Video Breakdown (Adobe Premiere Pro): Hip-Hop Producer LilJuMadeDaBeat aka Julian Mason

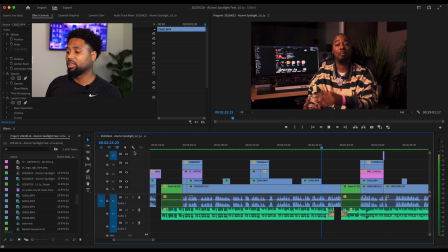But unfortunately, we had to postpone it because I had some other things to take care of, you know, with the school,
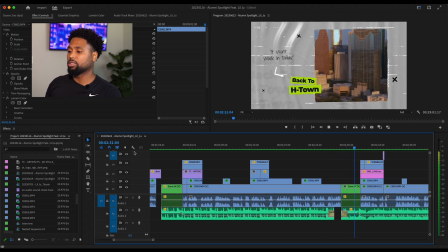and had to kind of postpone it until June and just kind of let it run as an alumni piece for the summer,
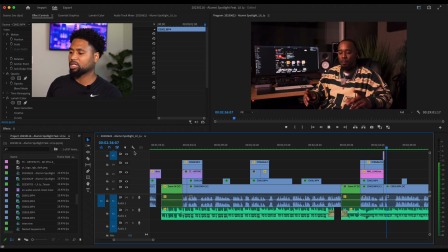because, you know, things slowed down during the school district and not much content. And, you know, glad that we got this way. We stashed it in the can, and then we was able to make something happen. So yeah, man.
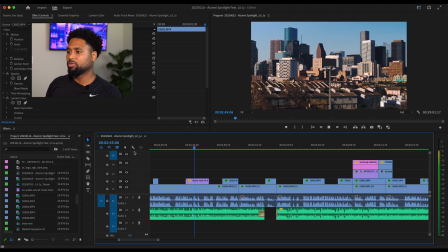But Julian definitely did a good job of, you know, providing me with some elements.
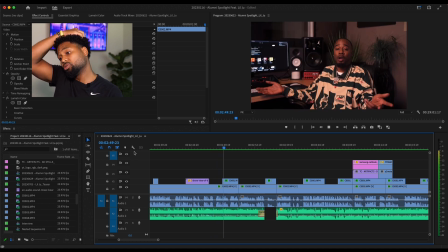Now, as I mentioned before, you know, I didn't shoot anything other than the interview, which lasted 30 minutes.
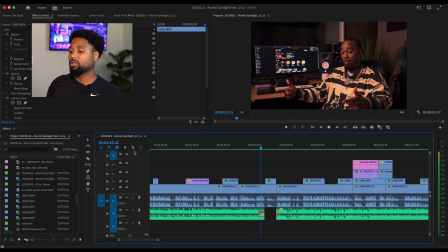So I had to scale that thing down to about 4 minutes. So that's for all the editors and creators out there who cut interviews for a living. You already know what I'm talking about. So yeah, so man, like I said, Julian did his thing, and then a lot of the B-roll that you see actually came from a Genius feature that they did on him about one of the beats he did with Megan,
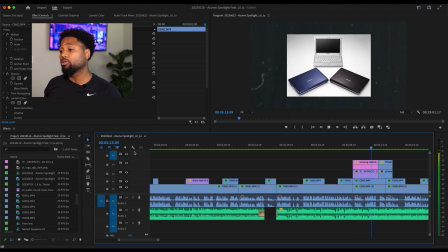and I was able to pull that. Now, I did reach out to his manager, shout out to Cam.
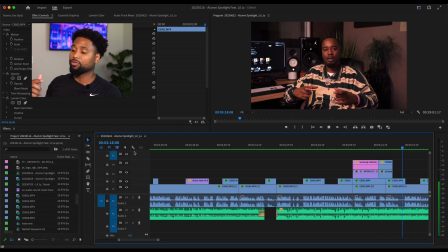He put me on with the producer who worked with Genius at the time, see if I can actually, see if they can send me some stuff instead of me just ripping it from YouTube. but they didn't,
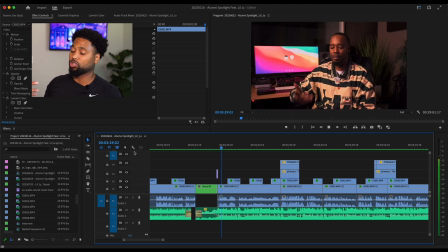I wish I was the person, but she got back to me, so she's not even employed by Genius anymore. She works with Rolling Stones.
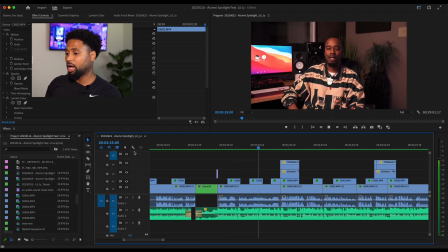So I said, forget it, man. I'm about to just pull this thing from YouTube, and I was able to do some really good stuff, and they had a lot of good things.
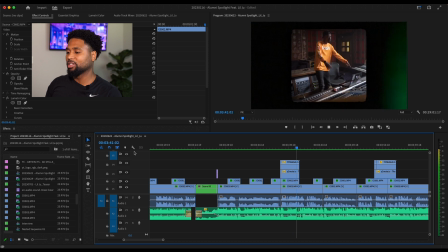I couldn't use a lot of this stuff. If you go back and watch the full interview from Genius, you'll know what I'm talking about.
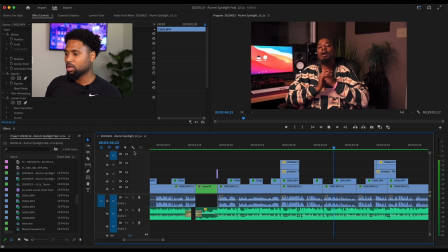I'll drop that in the comment section or whatever. So yeah, man, and then a lot of the photos that you see, Drew hooked me up. I took a couple photos at his house,
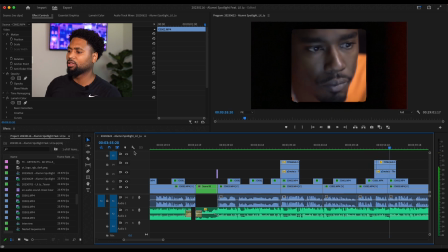from his mom who sent it to me. And then some of the other photos that you saw came from his Instagram page.
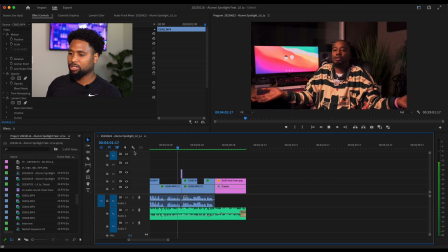So as this video winds down, man, as you see, we're gonna run it back,
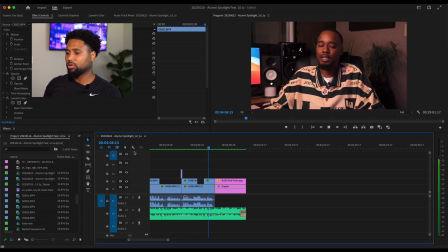and then we'll go through the whole video once again and give you from an editor perspective how I did it.
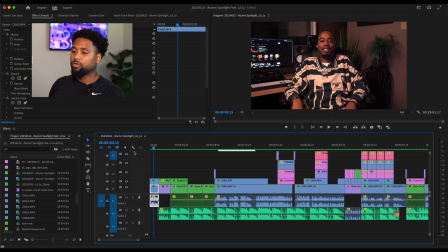So stay tuned, give me 1 second. All right, so first off, as we get started, so this first thing, I just wanted him to come on and just say his name and really just introduce himself, but I wanted him to look straight at the camera like he's talking to the viewers. So what you did, I thought it came out good. It's kind of set the tone a little bit. And as we go to it right here, we'll stop.
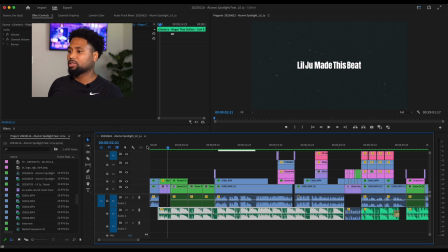Obviously, you see the text. I wanted to have the text match up to his beat tag, and in the background,
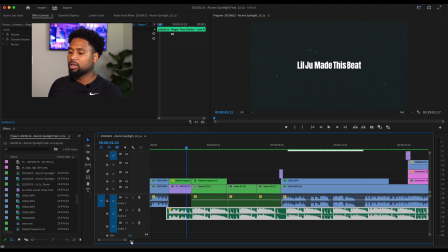you see a little dust and scratch kind of like overlay to kind of give a little creative feel coming in. And the feel for the video, I wanted it more urban, more hip hop style, kind of like what Complex does and Vice TV, what they do. I kind of wanted to kind of mirror what they did, and that's honestly how I mirror a lot of my stuff,
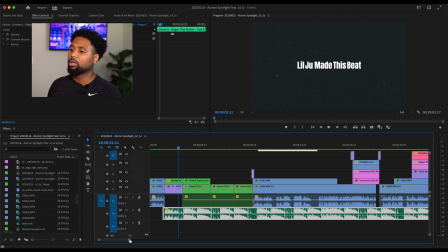especially when it comes to features. But with this one, I really wanted to put my my touch on it with a really cool, creative, funky, hip hop, urban kind of feel, and it came out good, man.
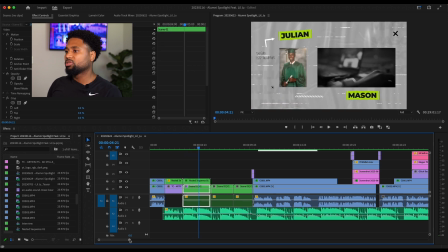So as we keep rolling, this opener right here, I actually used this throughout the entire video, as you saw throughout the first time. I actually found this this opener on Envato Elements. Really good website for, you know, stock footage, royalty-free music, and you know,
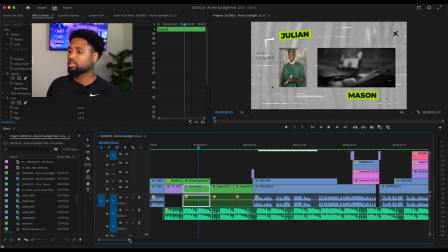graphics, lower thirds, and these kind of openers, and a whole bunch of other stuff, man. So you guys on there, it's very similar to Motion Array. They do a lot of cool stuff, man. So to give your videos and your all that kind of stuff, an extra kick that you need.
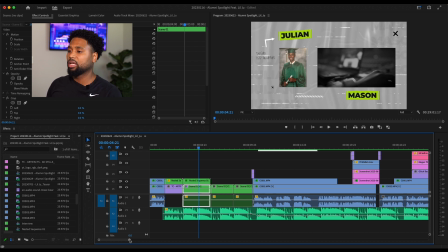So I typed it in the search bar, found a couple of ones I was interested in, found this one in, man, and I think it worked out good, as you can see, with the, you know, the lime green background. The text kind of pops a lot. The B-roll shots, I just kind of dropped that in there, as you can see right here.
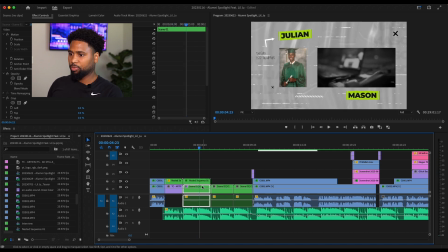Excuse me, and this, the nested sequence, as I pull this up, this is the B-roll right here, what I use.
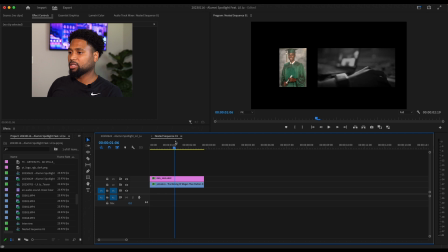So I just kind of cut it up. Had it match, or cropped it up, I should say, kind of matched like what it'd fit in that screen. So yeah, so that's how the B-roll looks. And if I get out of this window, you'll see, boom, right there.
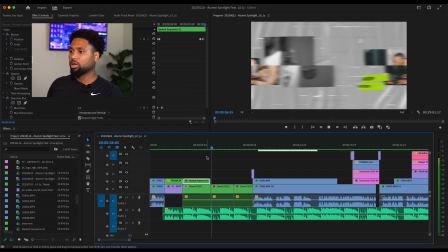So yeah, so we keep rolling, go to another one, same kind of deal right here. I just dropped it in right here within the sequence, the scene 2 sequence, and grab these 2 photos from his Instagram page.
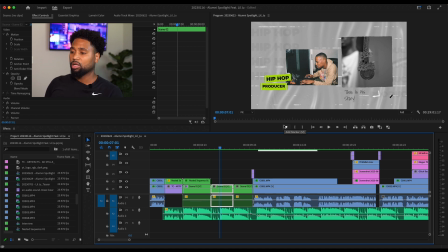So also, if you're a content creator, or if you're a public speaker, or do all that kind of stuff that requires you, you know, to be at speaking engagements, all that kind of stuff, please post good content to your face, so people like myself, you know, editors, were able to,
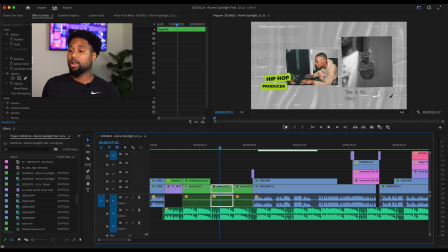you know, use this kind of stuff in our videos, so we're not scrambling around trying to find it, okay? So as we keep rolling, there's another video.
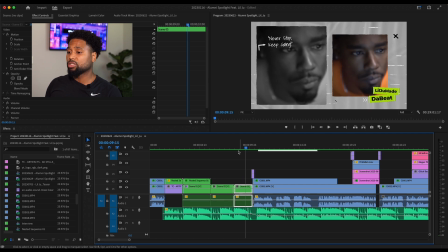Now this is the footage that I didn't shoot. This is the one that came from that Genius feature. You know what I mean? They had a lot of good stuff that I could use. So what I did is I just kind of duplicated this B-roll shot, just made one bigger, one smaller, dropped the saturation down to make it black and white, and kept that one.
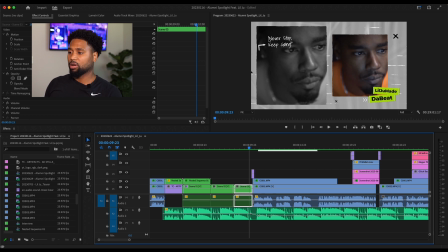Then I used these little quotes, this is stuff he said throughout the video to kind of keep people interested, and then I have his name right here. So as we go through it, so this little transition point, you know, instead of like a white flash or dissolve, this kind of serves the same purpose, and it's really cool. I can, I forgot where I downloaded this from, but I can find a link for it, and y'all can check it out too.
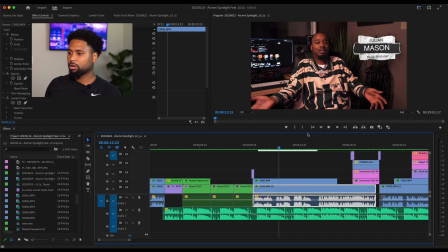So as we continue on, just make the timeline a little bit bigger. So this is the lower third right here.
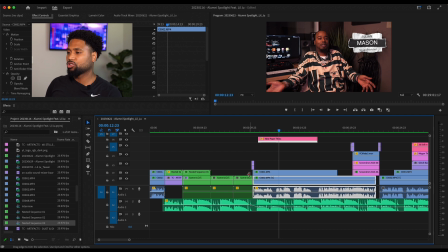So I found this actually also on Envato too. I was looking for a non-traditional lower third graphic to kind of animate on, and I thought it was pretty good. And what it is kind of like a newspaper thing. You see that at the beginning. I'll keep rolling.
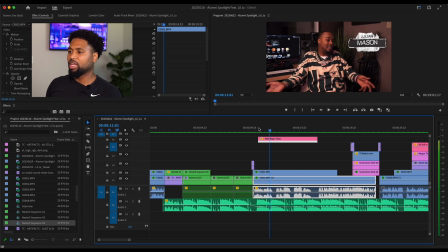This kind of newspaper was right there, and then it comes up with his name. So I thought that fit, even though it's not relatable in terms of the opener, but I think it still plays a role in making sure that it kind of fits that creative feel and that feel I was going for.
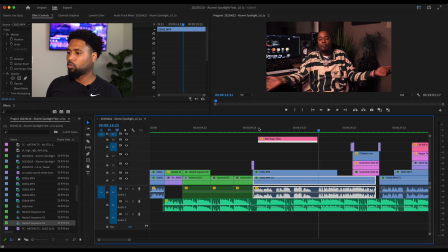So also, man, this was a 2-camera interview I did. So you got camera 1, this right here, and then this, I'm sorry, this camera 1, this is camera 2. They both were Sony A7 IIIs. They both had, I've used the Sigma 24-70 2.8 lens.
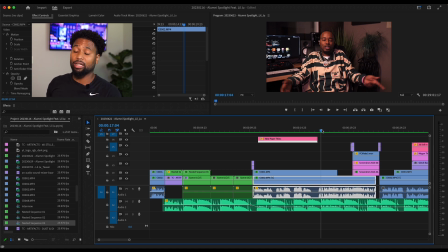Those are my go-to lenses for anything that I do, everyday thing, photo and video. So I prefer them. It's a little cheaper than the Sony G Master. So if you're able to get those, honestly doesn't make a difference, you know what I mean?
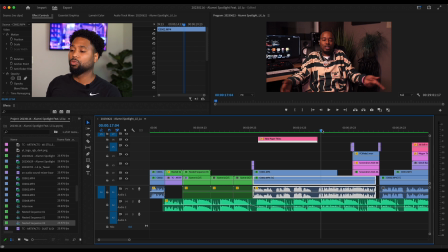So I think I used a softbox light for it that they had available in the recording studio, and it worked out good, man. So as we keep rolling everything, and then so let's break down these shots right here.
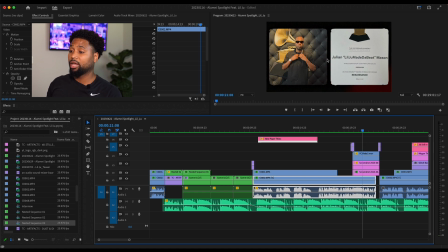So these 2 shots I grabbed from his Instagram page. This is that night he was at the Grammy. So, and like I said, we shot this in January, early this year in 2023, and the Grammys were in February the following month.
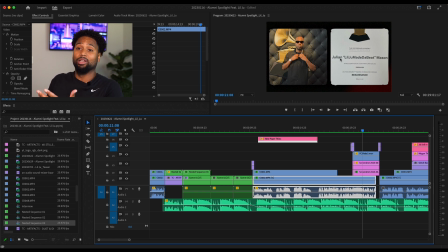So like I said, we had to postpone it because we couldn't get it together and flush it out. So luckily he had posted this and I had dropped it in there to let people know he actually won the Grammy. So that's kind of like a little inside nugget on that kind of thing. So as we keep rolling, we're back to the regular shoot, regular shots, the interview shots.
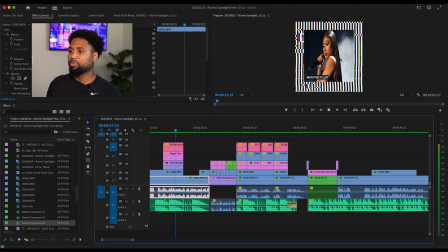And now this picture of Megan was clutch because Megan likes to show a lot of skin.
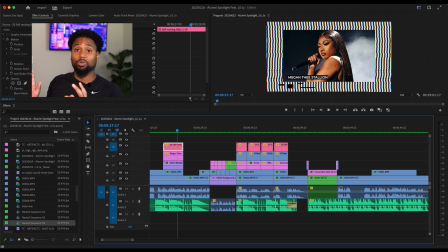And luckily this kind of fit right the mold for what I wanted to, because it's a school district, can't really show a lot. It gotta be, you know, appropriate, that kind of thing. So I found that and it worked out good, and I dropped a little glitch background on it and a little lower third.
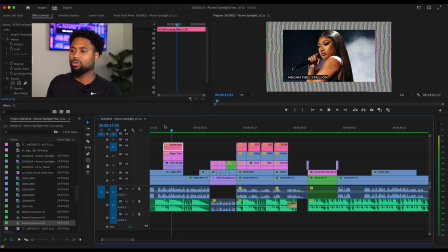So yeah, so just real simple, man. Stuff that I've seen that Complex does. They do these kind of things when they do like those sneaker shopping stuff, those kind of features. That's kind of what I was kind of going for. It looked good, it looked good. So we rolling and all that.
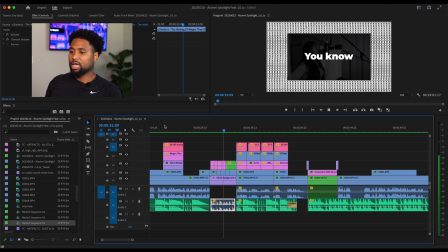So did the same thing, dropped a glitch background now. You see the text kind of matches beat tag, and just kind of explain what else is going on back here.
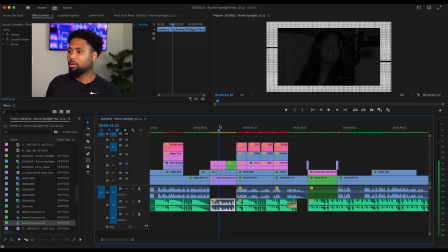Now you see Megan in the back. So I pulled this video of a little shoot she did. She did a freestyle, and like I said, I wanted to kind of keep her, you know, covered up, that kind of stuff, make it appropriate, you know, for school district content. And it worked out good, man. So just kind of give you a little bit, and you see I'm kind of going in and out, and you see these little cuts right here.
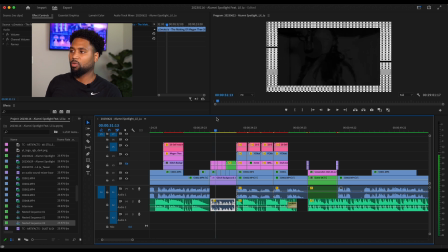All I did was just scale the video frames down to make it work. So as we keep rolling, I'm gonna bring this timeline back up. Also, you saw I did the same thing with the text, you know, and kind of match the tag, you know, that kind of thing.